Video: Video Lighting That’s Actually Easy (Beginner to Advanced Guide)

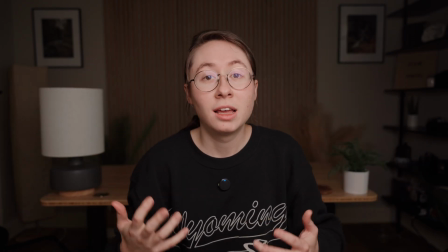(16:29)
I'm getting a glare on my glasses, but if I just, I got me a nice light,
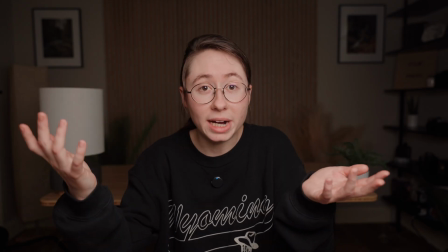(16:34)
here we go, I'm gonna film, and I just set it up randomly, this is the result that you might get.
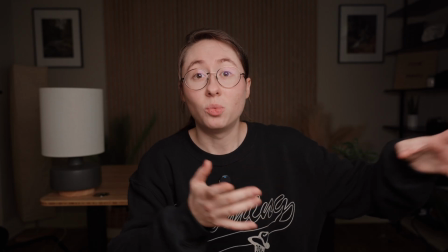(16:40)
But if you know to move it over a little bit, raise it up, we can achieve this, which is a much nicer looking shot, in my opinion. Anyway, I know this was a shorter video, but I wanted to make this because I think key light placement is so important.
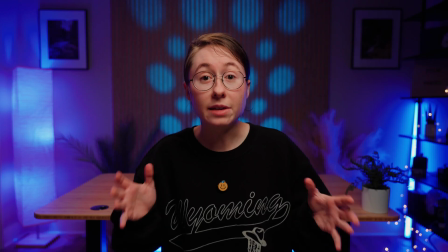(16:55)
Before you add anything else into your scene, cool accent lights, tube lights, background lights, hair lights, it's important that you know where to put your key light to achieve the look that you're going for.
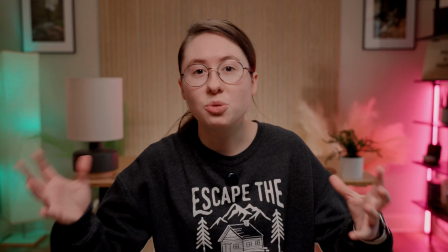(17:06)
If you're wanting a completely bright scene that looks like daylight in the room and everything is very bright,
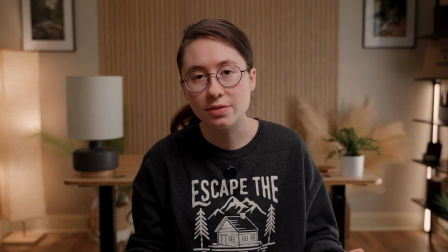(17:12)
then you might want to do a little bit of front lighting to kind of have that nice high key lighting that's even.
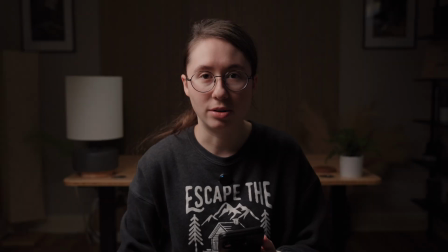(17:17)
But if you're wanting something more moody, where it's kind of, you've got your colored tube lights going on,
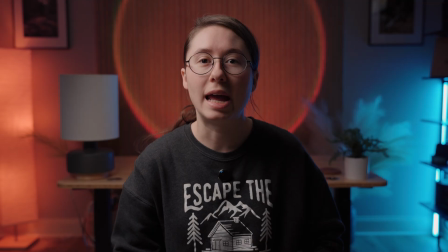(17:22)
you've got your cool lamp or your sunset lamp going in the background, then you might want to learn how to do some nice Rembrandt lighting,
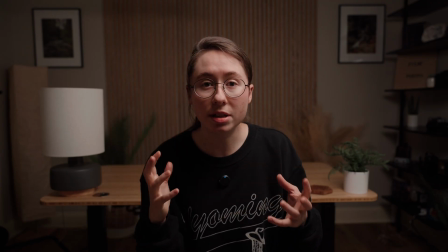(17:28)
kind of like what we have right now. That's going to add some more shadow, it's going to add some dimension to the face, and really bring to life your vision for the video. Now that we've mastered key light placement, you might be wondering, but I'm stuck in a super small space and I just don't know how I can get a cinematic setup in my cluttered tiny room. This next session is all about utilizing the space that you have, even if it's a small, tiny, cluttered office, and turning that into a cinematic setup. And it's all on a budget, and in this instance, I use my iPhone to show you how to do this.
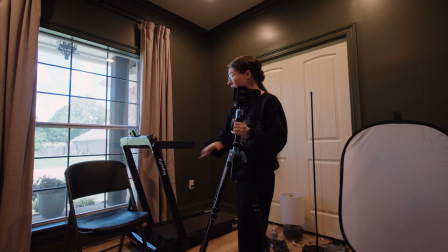(18:02)
Setup number one, I need to figure out what angle I want to do. I'm only going to be using this little Lifetime chair that's already in the room.
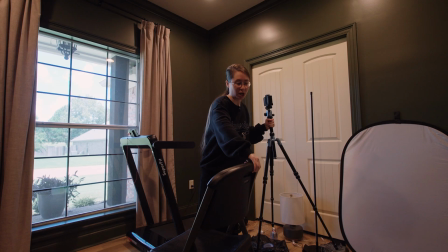(18:11)
And I'm thinking for this first shot, I'm gonna use the window as my key light.
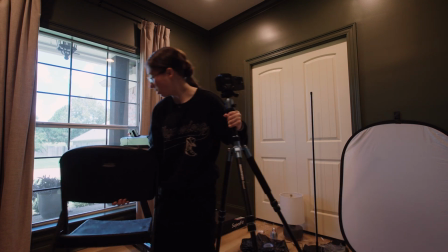(18:15)
So we wanna place the chair somewhere where I can use the window, maybe right here.
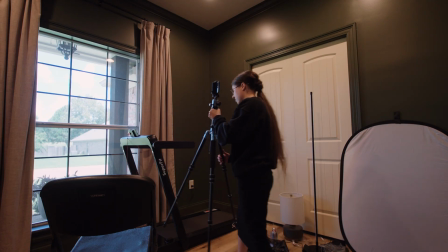(18:26)
And now let's figure out where our camera angle needs to be. So let's come over here.
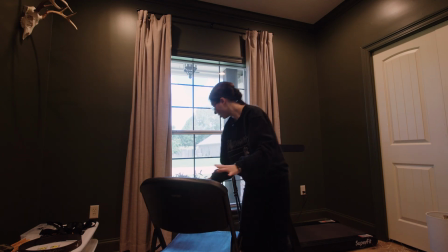(18:32)
I'm gonna position the chair to where it's pointing into this corner of the room, and we'll see
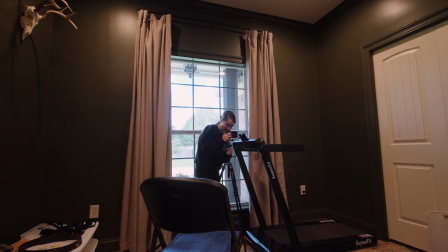(18:40)
what our angle is looking like. I'm gonna bring the chair just a little bit closer.
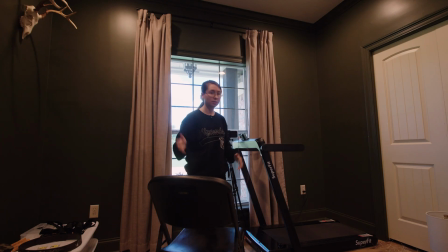(18:46)
Now let's record a test clip and see what this looks like. With the room lights on, all I've done is set up the tripod in this angle of the room.
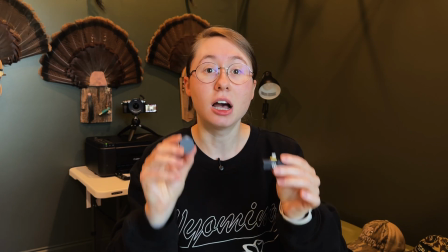(18:54)
The first thing we need to do to make this more cinematic is to upgrade the audio. That way people actually want to listen to this video.
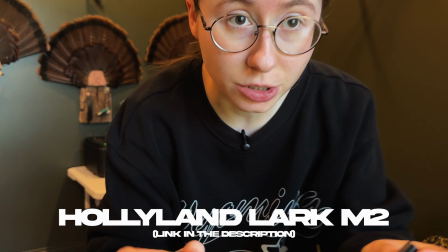(19:01)
So I'm just going to plug this in. This is the Hollyland Lark Mark II. We're going to plug in the adapter.
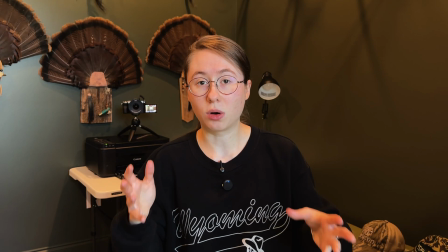(19:06)
Now we should be getting a lot higher quality audio coming from this wireless mic.
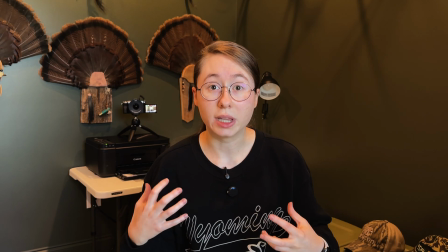(19:11)
This is just one that I own. They make cheaper ones. They make really budget-friendly ones.
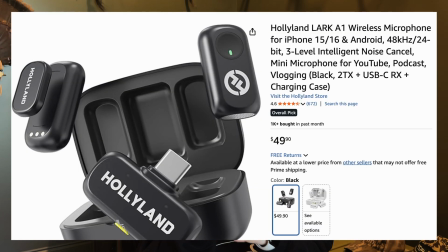(19:16)
They also have a Hollyland Lark A1 specifically for iPhone and smartphone filmmaking.
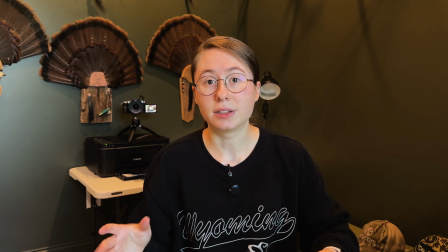(19:22)
So find a cheap wireless mic to upgrade the quality of your video.
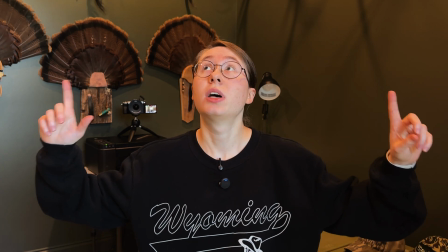(19:26)
So the next step in making this scene more cinematic is to turn off these lights in the room so we can start using the window as our key light.
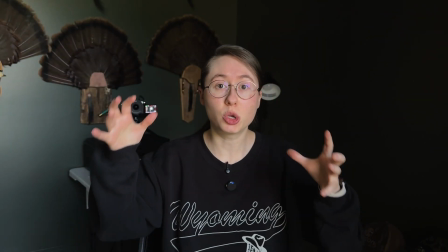(19:37)
Turning off the lights in the room is going to be able to help you control the light so that you can control the color temperature, the direction, and get a more cinematic look out of your footage. So now, since I'm sitting in front of the window, we can use this window as a key light.
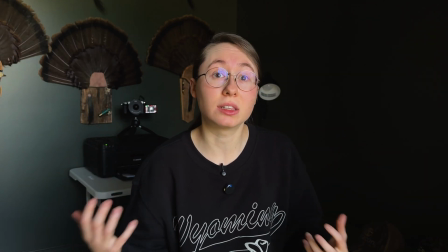(19:52)
And already we're starting to get a more cinematic look because we're starting to control the environment.
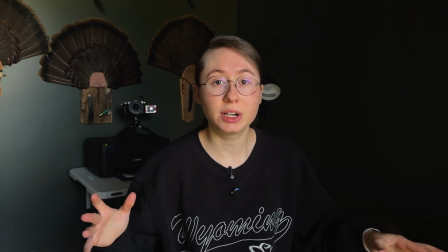(19:58)
Our next step is to kind of clean up our frame and figure out what we actually want in the background of our scene.
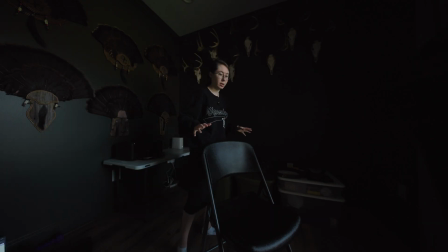(20:04)
So I'm just going to start clearing stuff out of the frame so that we can make this look a little bit nicer. So I'm just going to move some of this stuff over.
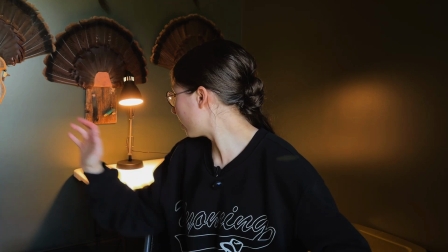(20:15)
And this is what we have so far. I moved some things in the background, just set things on the floor, got them out of view of the camera angle,
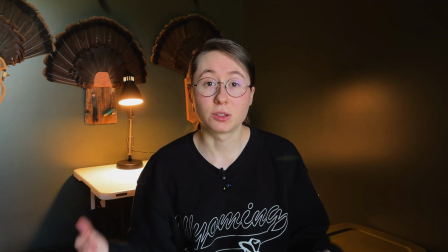(20:23)
and I turned on this lamp just to kind of add something to the background. So far, the only thing that we have really added to this scene is the microphone.
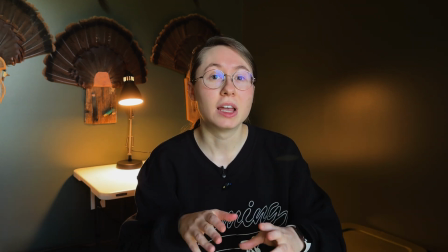(20:31)
But let's add a few more pieces of gear and see how much we can actually level up this scene.
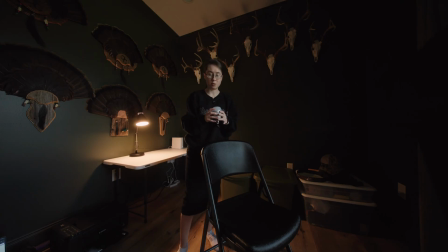(20:36)
I'm going to exchange this regular bulb in the lamp for the Aperture B7C bulb.
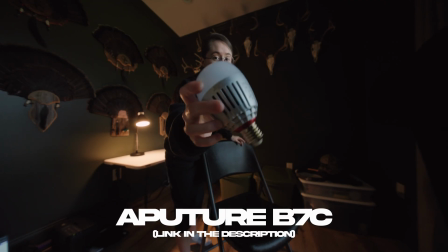(20:42)
This is a super affordable little light that you can make any color. So let's swap that out real quick.
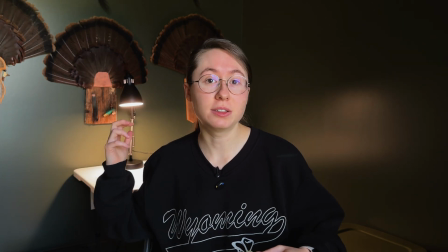(20:50)
So now, since we can control the light, I set it to more of a daylight temperature because we're wanting this to be,
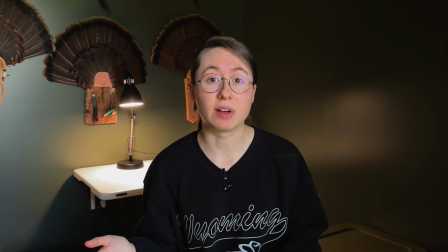(20:56)
for our first setup, we want this to be a bright kind of daylit type environment. So for this to be a bright scene, we need to add one more light.
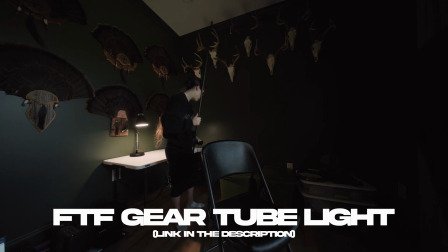(21:03)
This is the FTF Gear tube light. It's super affordable, it's only $90 on Amazon, and its color temperature is adjustable.
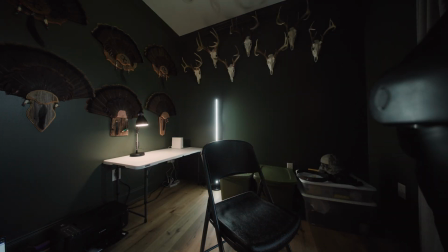(21:12)
So we can set this up in frame, see how this is looking. Going to angle it a little bit.
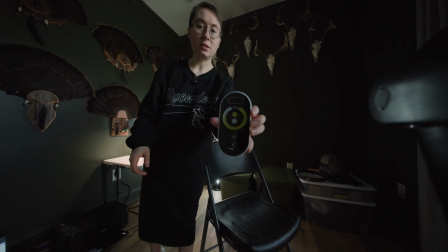(21:20)
And let's set the color temperature. It comes with this little remote so that you can adjust the color temperature.
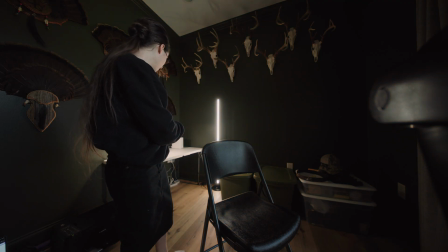(21:26)
So I'm just going to match the color of this lamp so that we're making everything kind of feel like daylight.
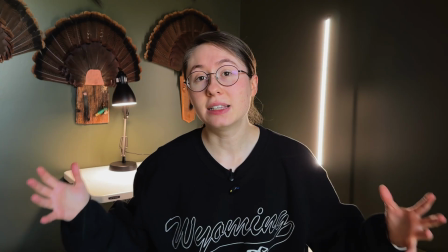(21:34)
And this is our final setup for scene 1. We've created a nice daylight setup that feels bright, clean, and minimal.
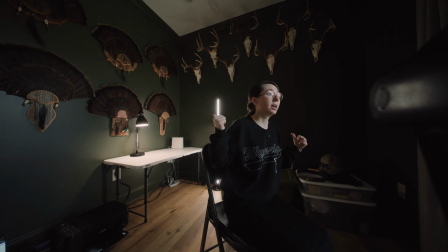(21:41)
And we're using the window as our key light. We've added a couple of lights in the background to kind of brighten up the room as a whole.
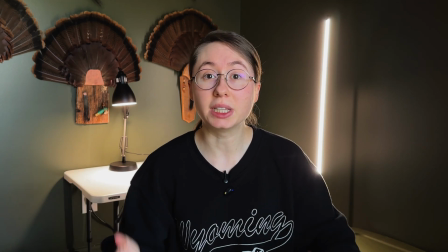(21:47)
We've upgraded our audio, and we have created a really nice looking setup, even in this really small room.
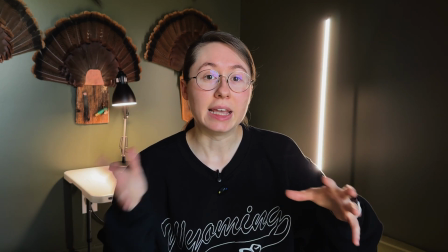(21:54)
Now, another way to level this up and make it look a little bit more cinematic is if you have this ability on your iPhone, switch to the cinematic video mode.
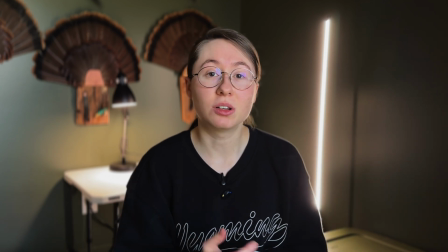(22:02)
This is going to add a little bit more of a cinematic look to your video and give you a little bit more blurry background to work with.
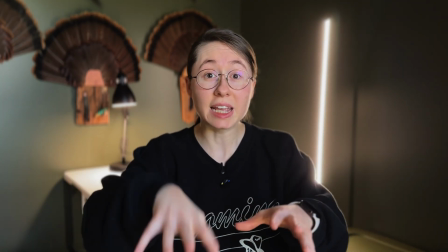(22:08)
So this is setup number 1. Let's now take this same setup but make it moody.
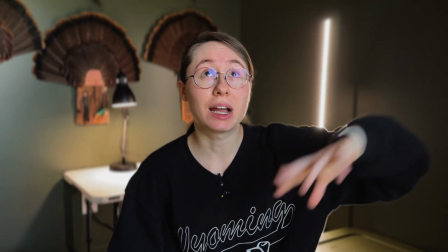(22:13)
We're gonna act like it's nighttime, so I'm going to block out this window and create a really dark, moody scene.
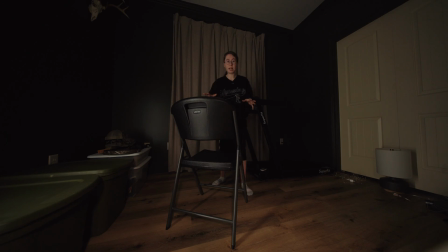(22:19)
So we've now blacked out the room. I know this is probably a super dark shot, but we have blackout curtains, so I've already made this dark, so we're gonna pretend like it's nighttime. So now we need to set up a key light for this shot.
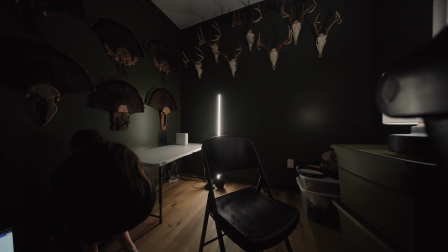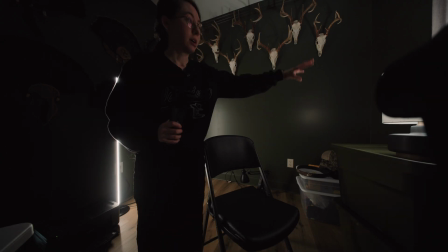(22:45)
Okay, so for this setup, what I've done is stack these boxes right here, and then I've put the B7 bulb inside this lamp to act as the key light.
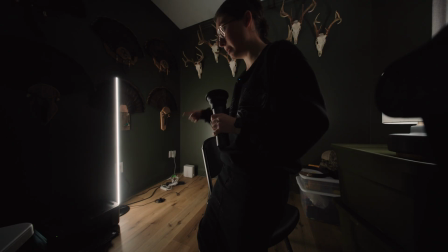(22:54)
I swapped the tube light to the opposite side so that it's diagonal from the key light. I moved the table out of the way so that we could have more of a clean shot into the corner and we
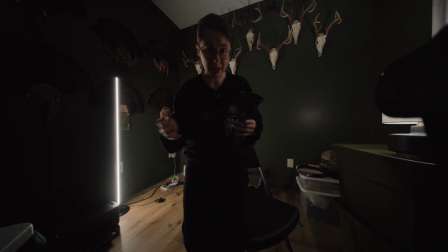(23:04)
wouldn't have all of that white from the table reflecting the light so that we could have a moodier setup.
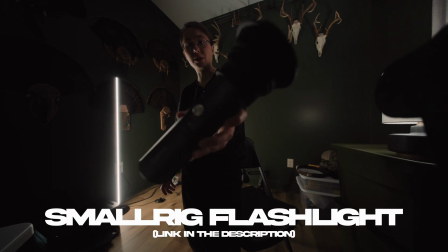(23:09)
Now I'm going to add in this small rig flashlight to cast a design on this blank wall over here.
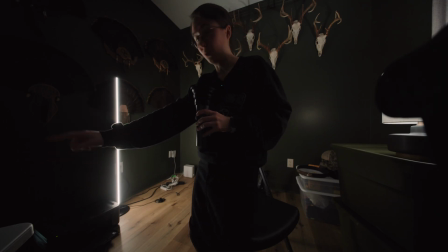(23:17)
So I'm just going to literally prop it on this table, which is right outside of frame, and have it display a shape on that wall.
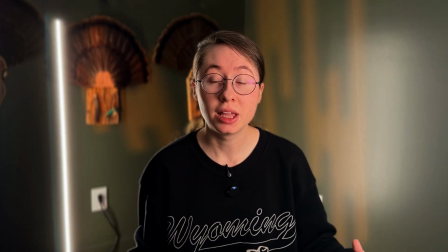(23:27)
So we have the camera in the same position, but this is our moody setup. This is replicating if it was nighttime, there was no light coming in from the window.
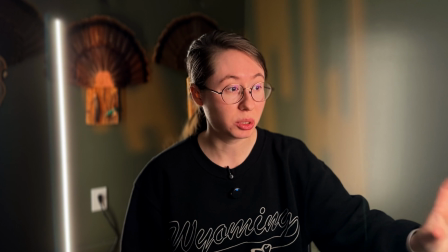(23:36)
Instead, I've stacked these boxes, put this lamp on top to act as my key light.
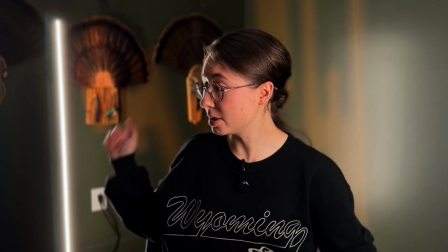(23:41)
I swapped the tube light to the opposite side,
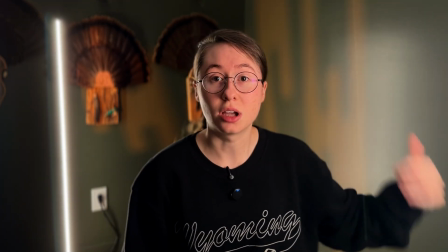(23:44)
and I'm casting a little bit of light on this other wall to kind of add some texture to the scene.
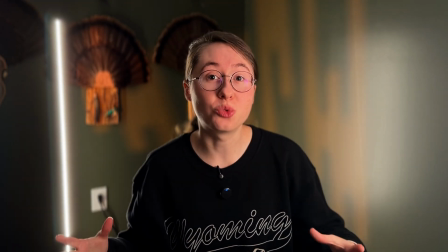(23:50)
So this is setup number 2. We transformed it into a more moody looking setup.
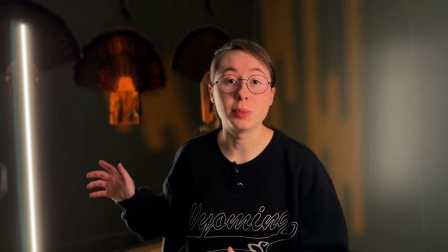(23:55)
And this is just another variation where we've moved the tube light over a little bit and also dimmed it down just a little.
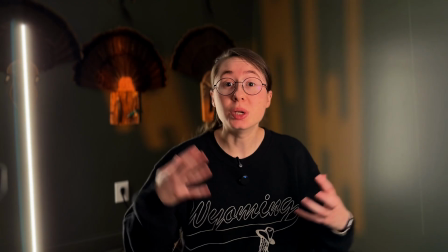(24:01)
And you could easily transform this setup into a desk setup. So let's do that as our third and final setup.
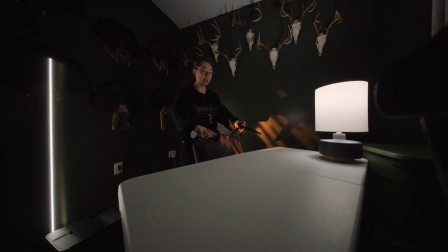(24:12)
So I've placed the white table here as our quote desk. Now I've just got to put the lamp here so that it's closer to us as the key light. I'm going to put our flashlight on this little bitty tripod. I'm going to place one of our boxes right here behind our chair.
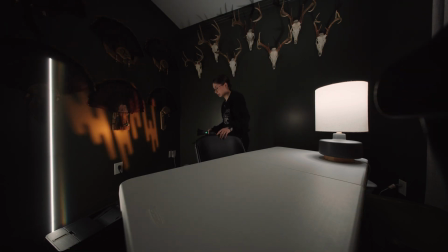(24:30)
so that we can prop our flashlight on it to shine this design on the background.
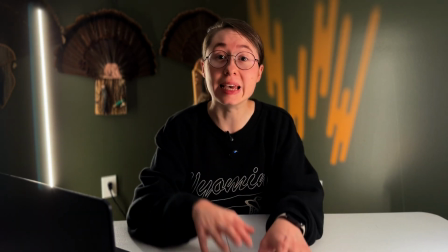(24:36)
And here you have our final desk setup for this space.
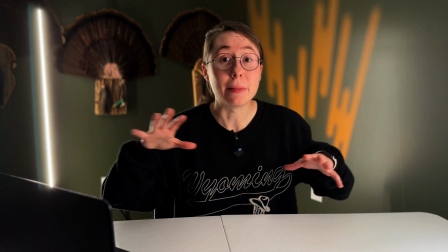(24:40)
You can see how all of these different little budget pieces of gear make such a huge difference in making your video look cinematic.